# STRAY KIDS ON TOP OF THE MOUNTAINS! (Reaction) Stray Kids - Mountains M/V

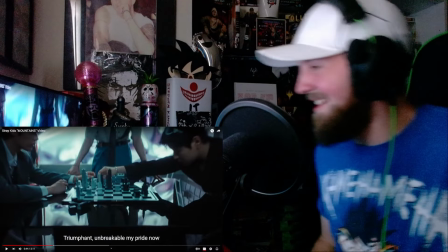4:47 Oh, this video is so awesome already. Oh my god. Okay. We got to run this back.
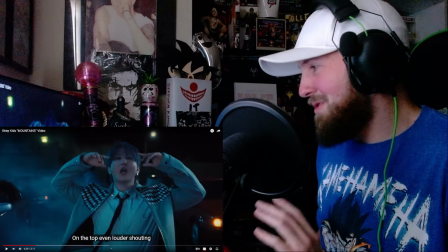4:54 There's a lot of cool things happening.
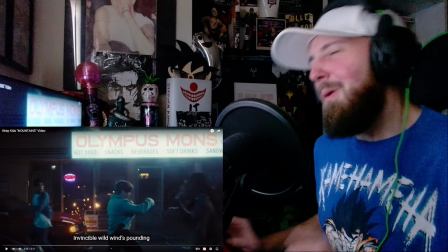4:58 the sign here says olympus and when i think of olympus i think of mount
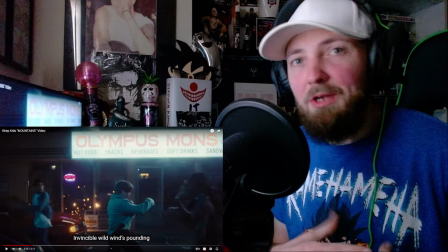5:04 olympus in greek mythology greek mythology being one of my favorite subjects to study but
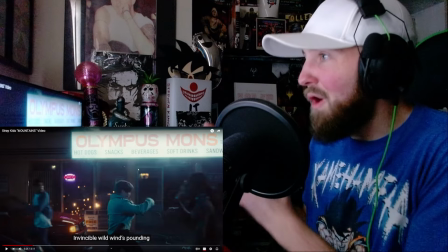5:11 also mount olympus the song is called mountains that would make sense
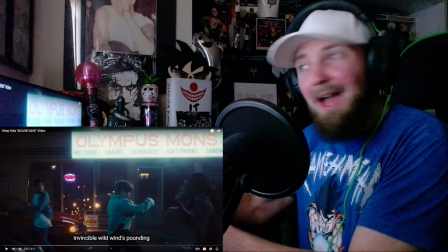5:17 why felix is a god in this essence because he creates a lightning
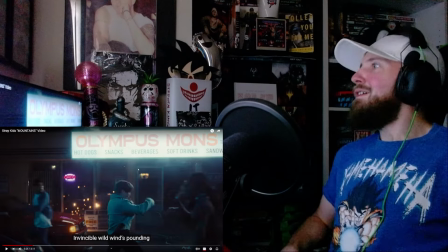5:23 strike. He is Zeus. Felix is the Greek god Zeus.
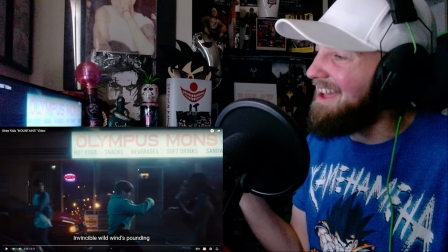5:30 Oh my god. Just when I thought I couldn't like these guys anymore already, they go and toss in Greek mythology.
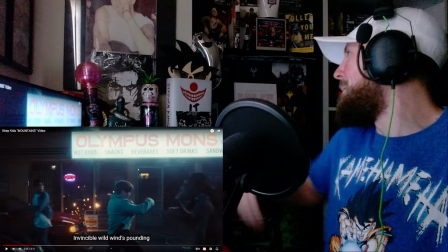5:37 Oh, come on.
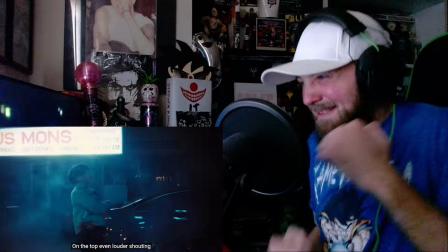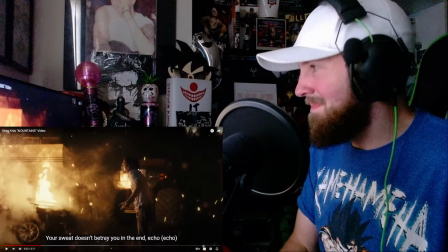5:46 God, that was gorgeous. This, this is fire.
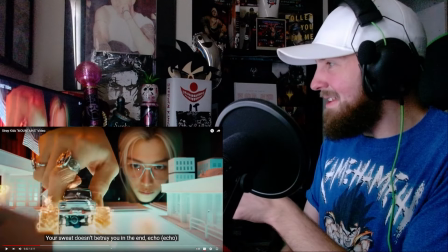5:52 No pun intended because there is literally flames. but when he creates this sequence Felix
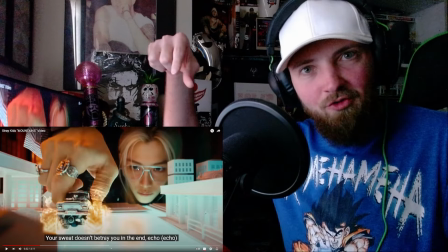5:58 is driving a miniature monster truck with flaming wheels and he
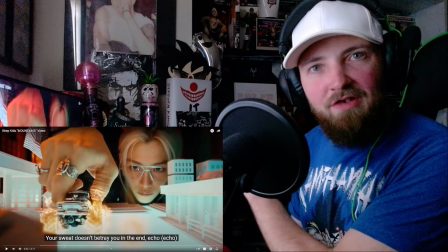6:04 creates a swiping motion to the right so what does that do it carries
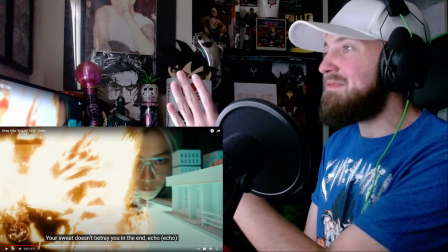6:10 our perspective along with these flames that engulf the screen and it carries it to
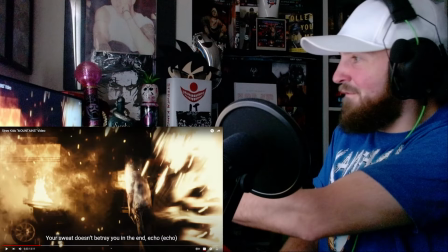6:16 the right and out of the inferno here we enter the next
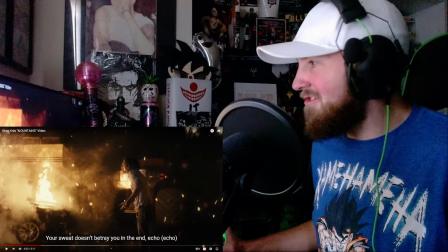6:21 scene and the monster truck is actually right here in the background oh this is awesome oh my
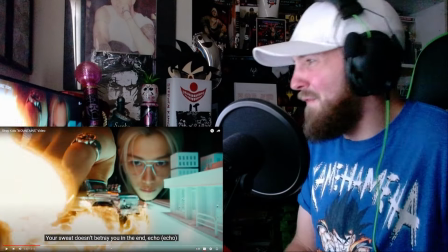6:26 god look at how cool that this like fire force is oh come on you
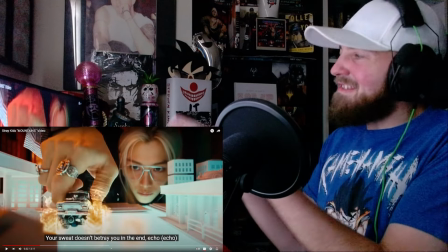6:32 know this these set pieces here and how big felix
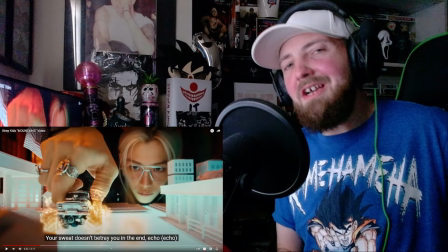6:36 is in comparison it reminds me of the classic style godzilla movies the
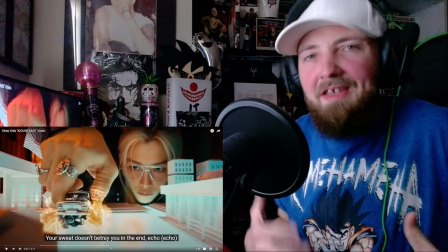6:43 old films they were used with the technique of suitmation where
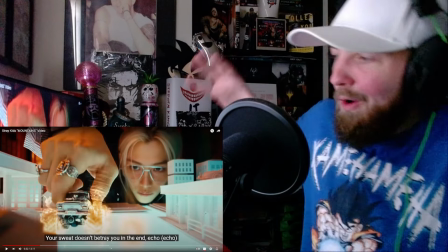6:49 there would be a man in a godzilla suit stomping around a miniature city and
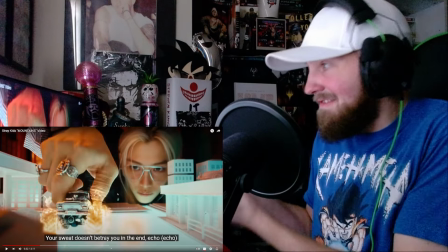6:56 that is essentially what felix is doing right now he's creating all these little sequences but
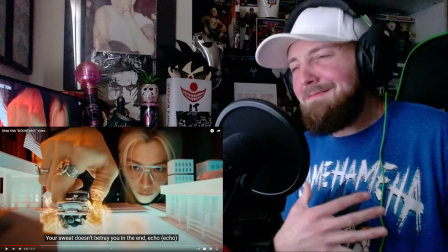7:03 he's ginormous in comparison it kind of makes me nostalgic about my childhood because i
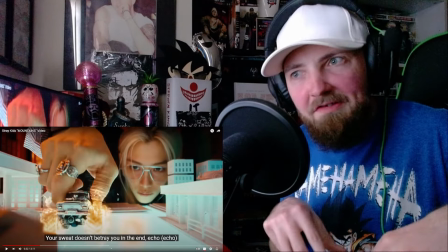7:08 used to drive around with little hot wheels literally hot wheels but
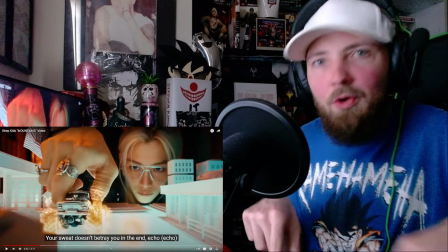7:14 little hot wheels cars and i would make all the noises and the explosions and i
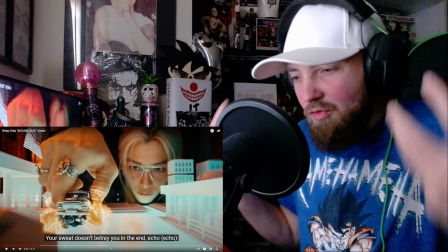7:20 was controlling a miniature city i was creating these sequences and now
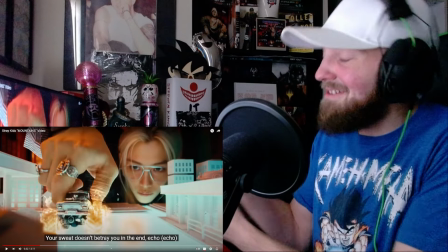7:25 i'm seeing them brought to life in this video and it's so cool and then you
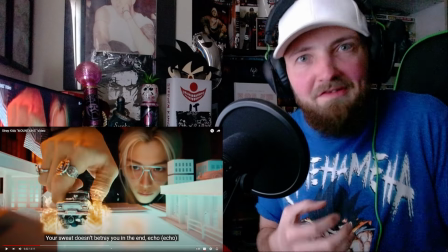7:30 know it's like when you have action figures like i had venom and batman
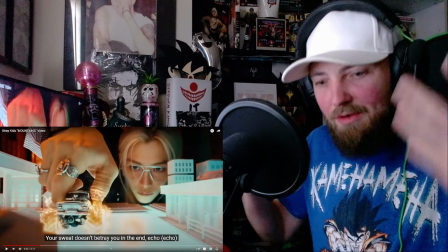7:34 battling each other and i was creating these sequences with my imagination
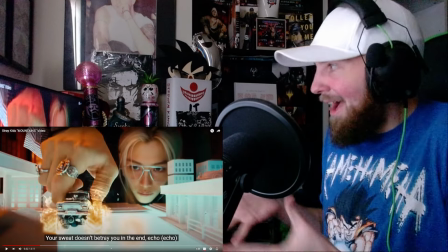7:39 and now i get to see it displayed in a music video and
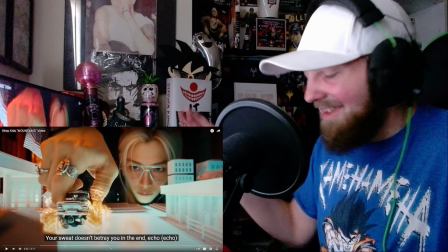7:44 it just brings everything to life for me ah awesome
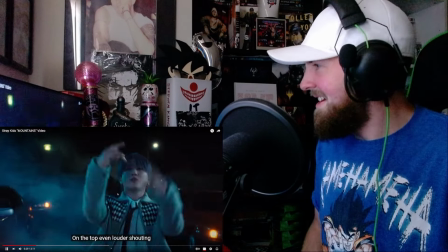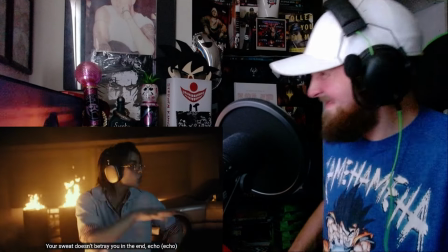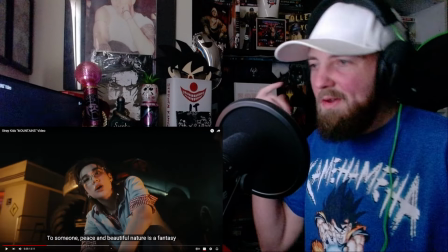8:00 god the way they're throwing in that roof roof in the audio oh oh that flare it gets
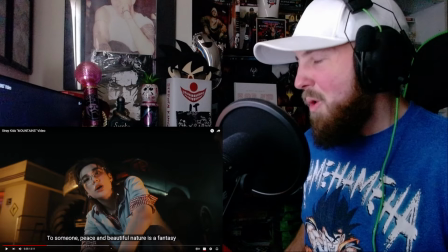8:08 me pumped up like i'm it's awesome it's the same sound they made with that thunderous strike that
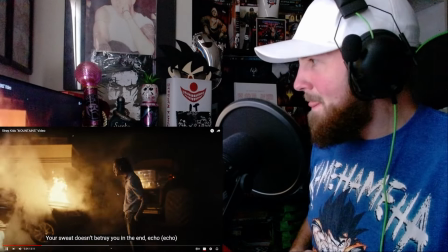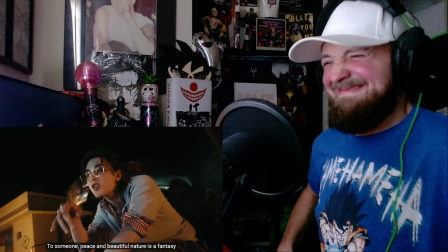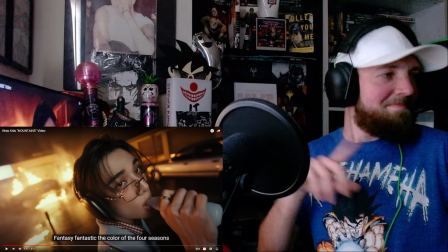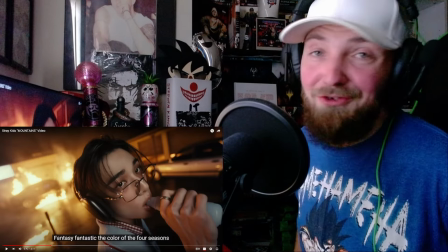8:32 How many people got thirsty after seeing him take this drink? He has a Kool-Aid burst, which I love.
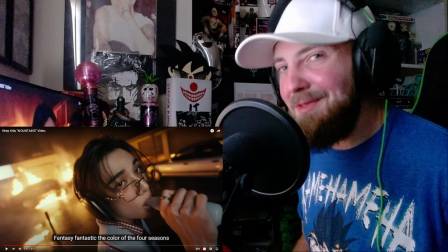8:38 But how many of you are thirsty? Just looking at that.